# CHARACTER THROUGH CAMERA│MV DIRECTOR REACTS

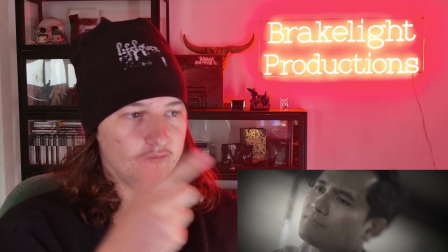[8:10]
So how I know sort of what's going on in this character's head and what he's
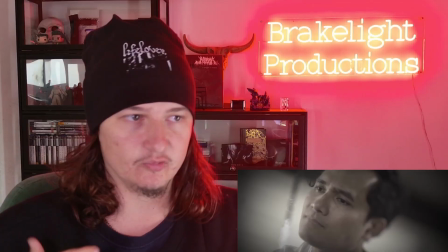[8:17]
contemplating, what he's thinking about,
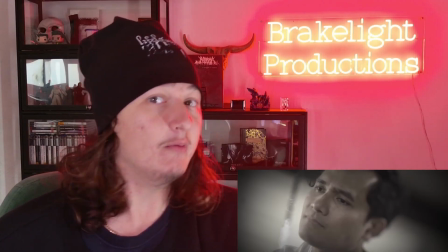[8:19]
is from this simple camera movement mixed with his acting.
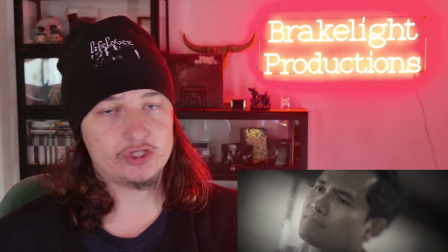[8:28]
Now, if it was just a plain old shot from the get-go of like him just sitting there,
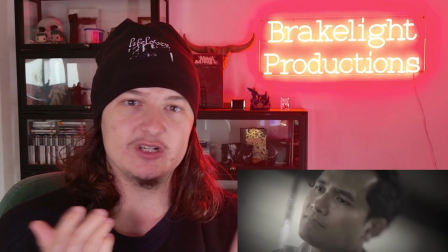[8:38]
looking despondent, I would just think, oh, he's sad or whatever.
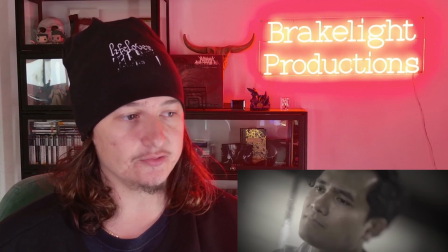[8:44]
But the camera movement conveys to us that he's coming to a realization.
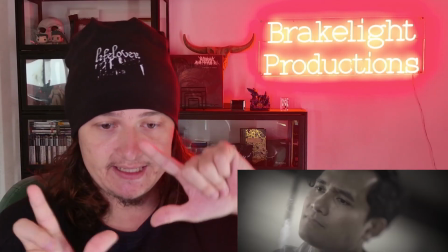[8:50]
We see it sort of moving in, starting on a Dutch angle,
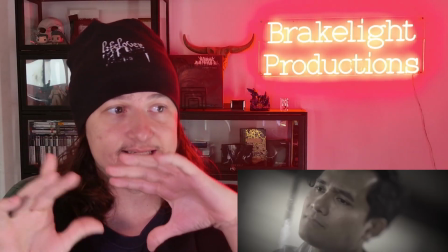[8:55]
and then coming around like he's sort of unsure,
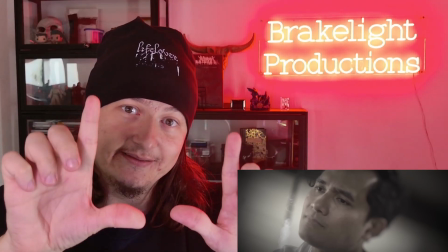[9:02]
and then slowly he realizes what he must do.
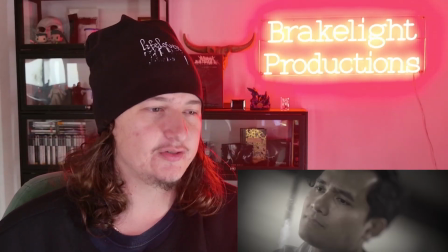[9:08]
That's beautiful, beautiful storytelling through nothing but visuals.
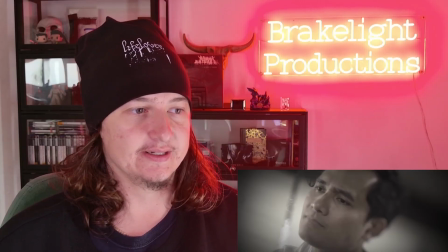[9:15]
And that's what you got to do. The band shots are awesome. We got so many flares. We got flares on flares here.
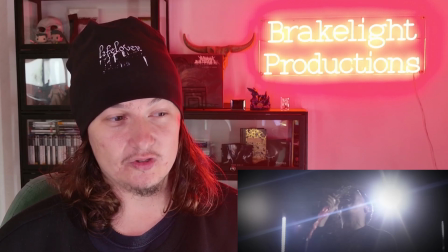[9:27]
And to which I would think, because there's so many flares,
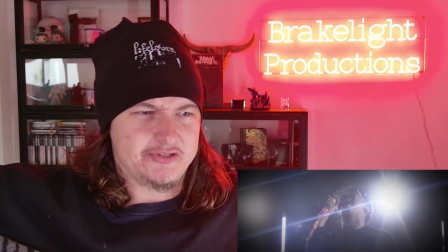[9:35]
that and these real streaky ones as well, which I love,
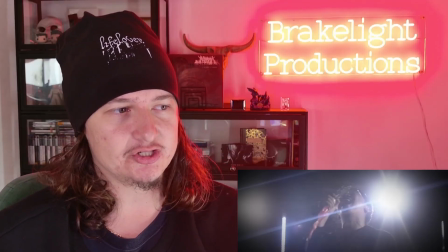[9:40]
I would presume that we're shooting on an anamorphic lens.
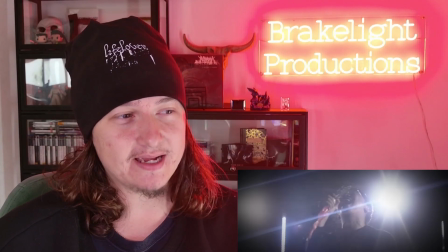[9:45]
I could be wrong about that, but typically seeing that type of flare, I'm like, yeah, that's
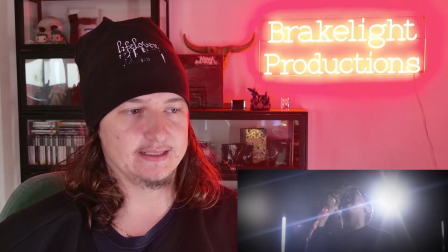[9:54]
most definitely an anamorphic lens. Um, Nice backlighting on those band performance shots as well. There is definitely some like side lighting as well.
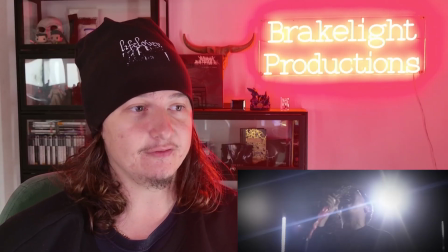[10:12]
Don't get me wrong, like there's definitely something in front of them, but I love that backlighting. Both of the LEDs, which we see at the beginning, like oh my god, so cool.
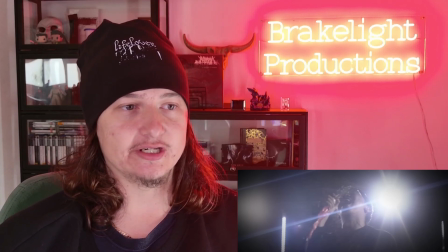[10:28]
Um, but then also those big sort of spotlights behind them,
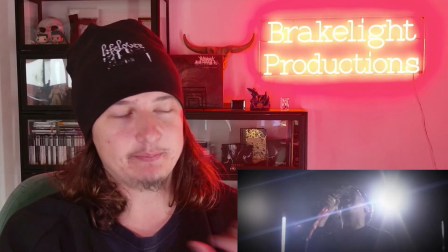[10:34]
which really just separate them from the background.
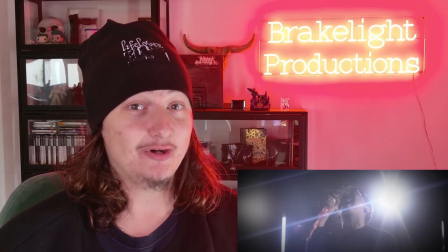[10:38]
And just again, if you want cool flares, that's how you do it.
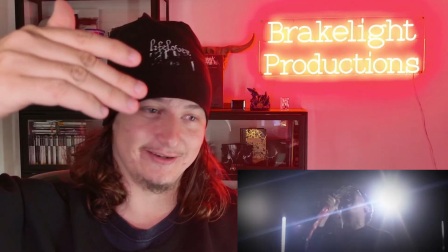[10:44]
You get your lights in the back of your subject, and every time you sort of
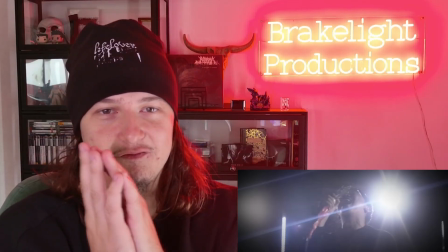[10:53]
try and half block that light with that subject,
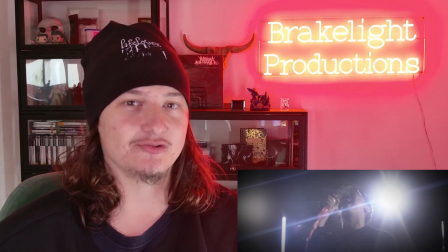[10:58]
you're gonna get some interesting flair in there and such. So yeah, really, really cool. I also love how the sort of story stuff, like there's the moments with her
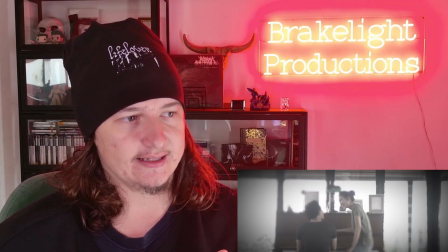[11:18]
almost as though they're like a memory, purposefully overexposed.
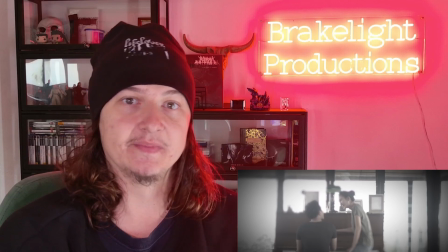[11:26]
Like if you look when they're sitting at that piano, if you look at that background, that's overexposed as hell.
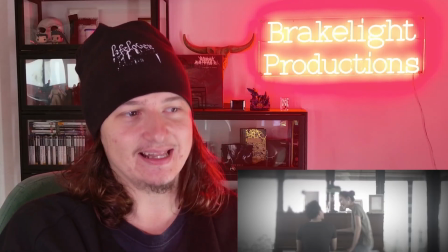[11:35]
But it adds this layer to it of like of is this a memory?
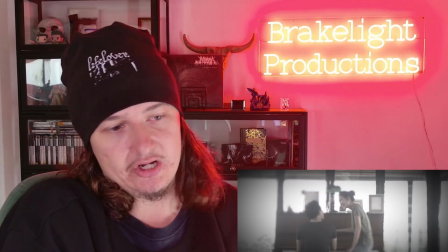[11:43]
Which I think it is.
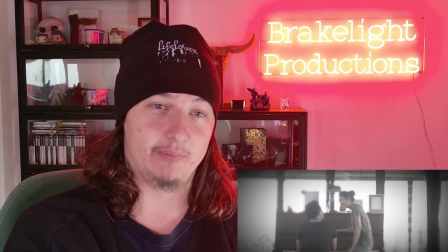[11:47]
Um because they've also blurred it a bit, like they're not perfectly in focus,
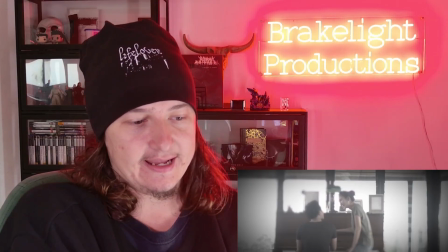[11:54]
so it's like sort of again through visual storytelling conveying how memory is.
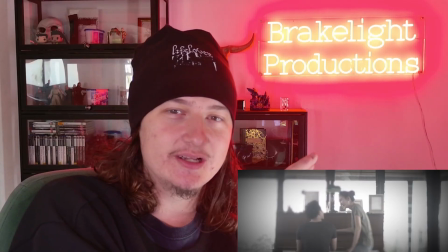[12:05]
Memories are imperfect, they're a bit out of focus, they're a bit overexposed.